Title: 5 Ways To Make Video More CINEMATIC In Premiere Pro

Special thanks to Motion Array for sponsoring today's video. In this video, I'm going to show you 5 ways that you can make videos more cinematic inside Premiere Pro. Let's dive in. 3, 2, 1.
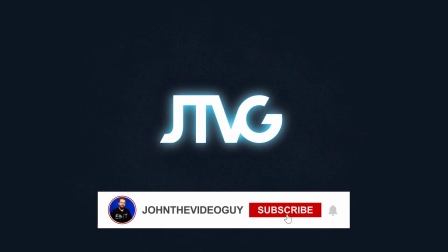Okay, so the first way that you can make a video more cinematic is by adding a simple vignette to it. So for example, here inside my Premiere Pro timeline, I have this clip of a basketball. And to make it more cinematic, we can add a simple vignette around it to kind of highlight more of the floor and the basketball in the center. So to do that, we can first switch our workspace from editing to color. This should display the Lumetri color panel.
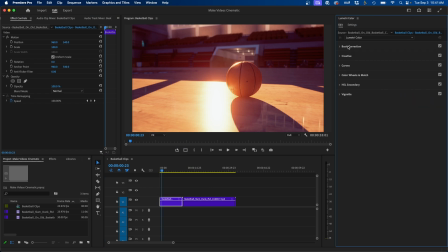(0:38)
If you don't see this, you can always go up to Window Lumetri Color. And you have basic color correction and all these tabs here, but the tab you'll want to focus on is the vignette tab. Drop down the vignette tab and you have this amount slider, so you can go to the left to add a black vignette.
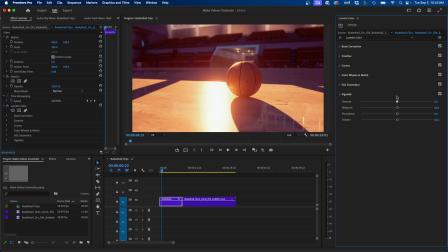(0:53)
You can go to the right to add a white vignette. So if you work on weddings or if you're in a lighter environment, that's a nice option. But if you want a darker vignette, you can go to the left. You also have this midpoint slider, which you can bring in as well as the roundness and the feather. So you can make it a hard vignette or you can feather it out quite a bit. If we turn it on and off, you can see the difference.
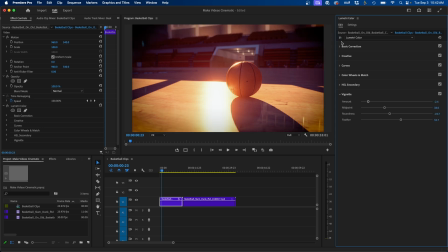(1:12)
It just kind of pulls your attention into the center more and it just gives it a more cinematic feel. Now, another way that you can make a video more cinematic is by adding a letterbox. To do that inside Premiere Pro, what you can do is create a black video. So to do that, I can go to my new item button inside the project panel and go to black video.
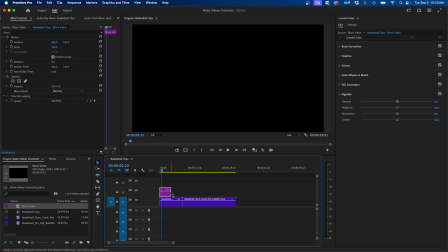(1:30)
Then click OK and then click and drag it over your video clip. I'm going to trim it so it's the same length as my video clip and then navigate to the effects panel. Then I'm going to search for the crop effect. So if we search crop in the search bar, we can then click and drag this to our black video.
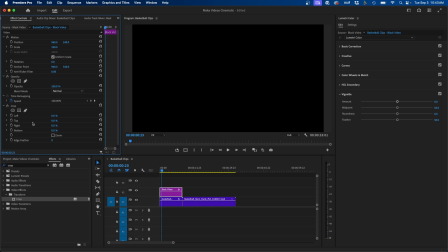(1:46)
Then from the effects controls panel at the top left, we can trim the top by 90%.
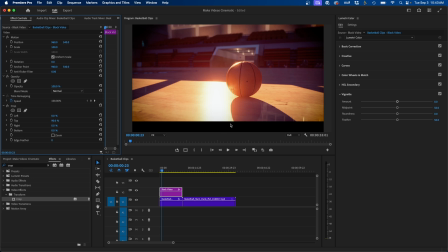(1:52)
So if we change the value to 90%, you can see we have a black bar at the bottom. Now we need to get this at the top as well. And the easy way to do that is to duplicate this black video and it essentially changed the values. So I'm gonna click on the video clip inside our sequence here, hold down option and click and drag up one video track here.
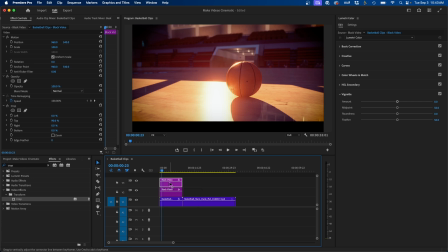(2:10)
So you should have a duplicate layer on top. With this one selected, you can reset the effect.
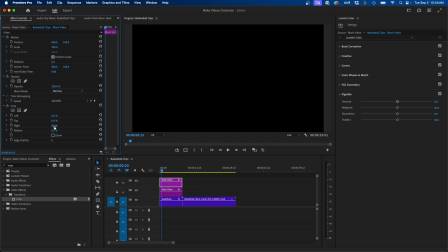(2:14)
So click on this reset effect button and then change the bottom to 90%.
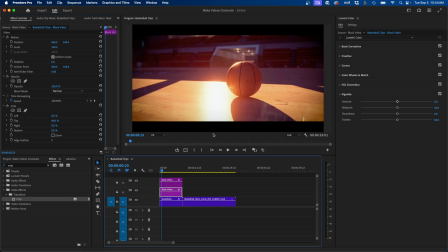(2:19)
So now you have one black video that has the bottom bar and the other has the top bar.
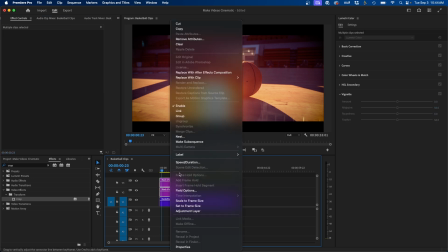(2:24)
And if you want to combine these, you can always marquee select them, right click and go to nest, and then just name this letterbox.
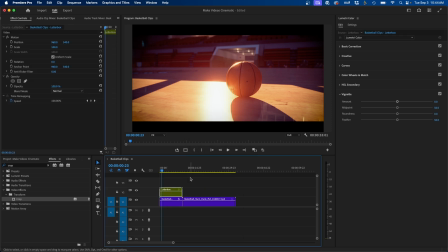(2:30)
And now you have this letterbox that can go over your clips. And that's before and that's after. Once again, it just kind of focuses more on the center, kind of gives it a more cinematic feel. Now, another way you can make a video more cinematic inside Premiere Pro is by using effects and presets.
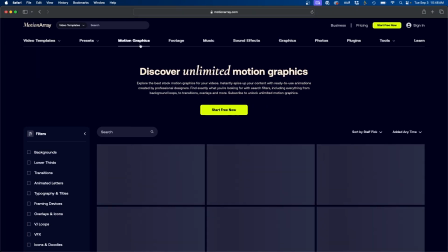(2:46)
And for this, I like to use Motion Array. Motion Array is a marketplace with tons of video assets like video templates, stock footage, photos, music, and sound effects. And what's really nice is that they recently came out with a bunch of new plugins that you can use directly inside Premiere Pro.
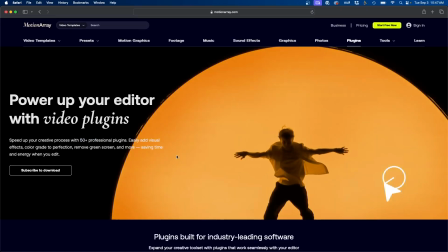(3:00)
They have over 50 professional plugins that you can use inside your video project.
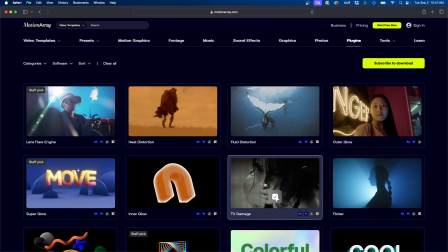(3:04)
They range from different film damage effects, color effects, flicker effects.
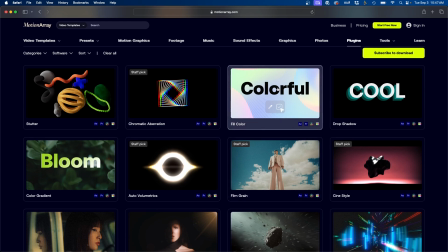(3:09)
There's a lot of cool plugins in here. I'm going to show you a few that I use to make video more cinematic inside Premiere Pro.
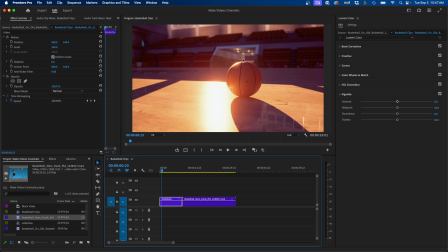(3:15)
So if we go back inside Premiere Pro, one thing that you can do is add a color contrast to this and give just a nice cinematic overall look, combining both a vignette and a letterbox and some film grain all in one effect using Motion Array.
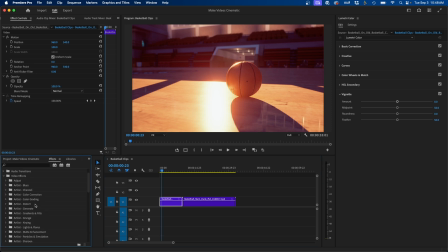(3:29)
So if we go into the effects panel, if we go under video effects, under color grading, we have the cinestyle effects. If we click and drag this to our clip, you can kind of see what happens.
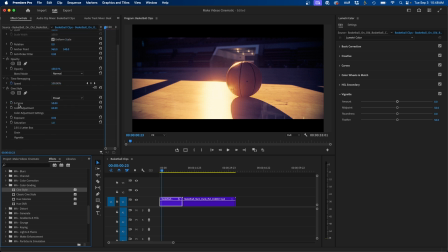(3:40)
It automatically adds a vignette and a letterbox for us, as well as adjusting the S-curve, the color adjustment, and kind of giving it a nice look. Now we do have some sliders that we can adjust, as well as some presets. You can select one that you like and then make some additional adjustments.
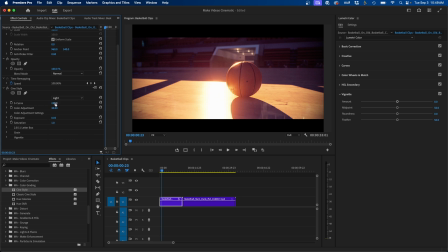(3:55)
One thing to make film more cinematic is by adding an S-curve. So this is just a simple slider that adds contrast to your clip. So when we click and drag it to the right, it's adding more contrast. So you can kind of fine tune it to your liking, as well as the color adjustment.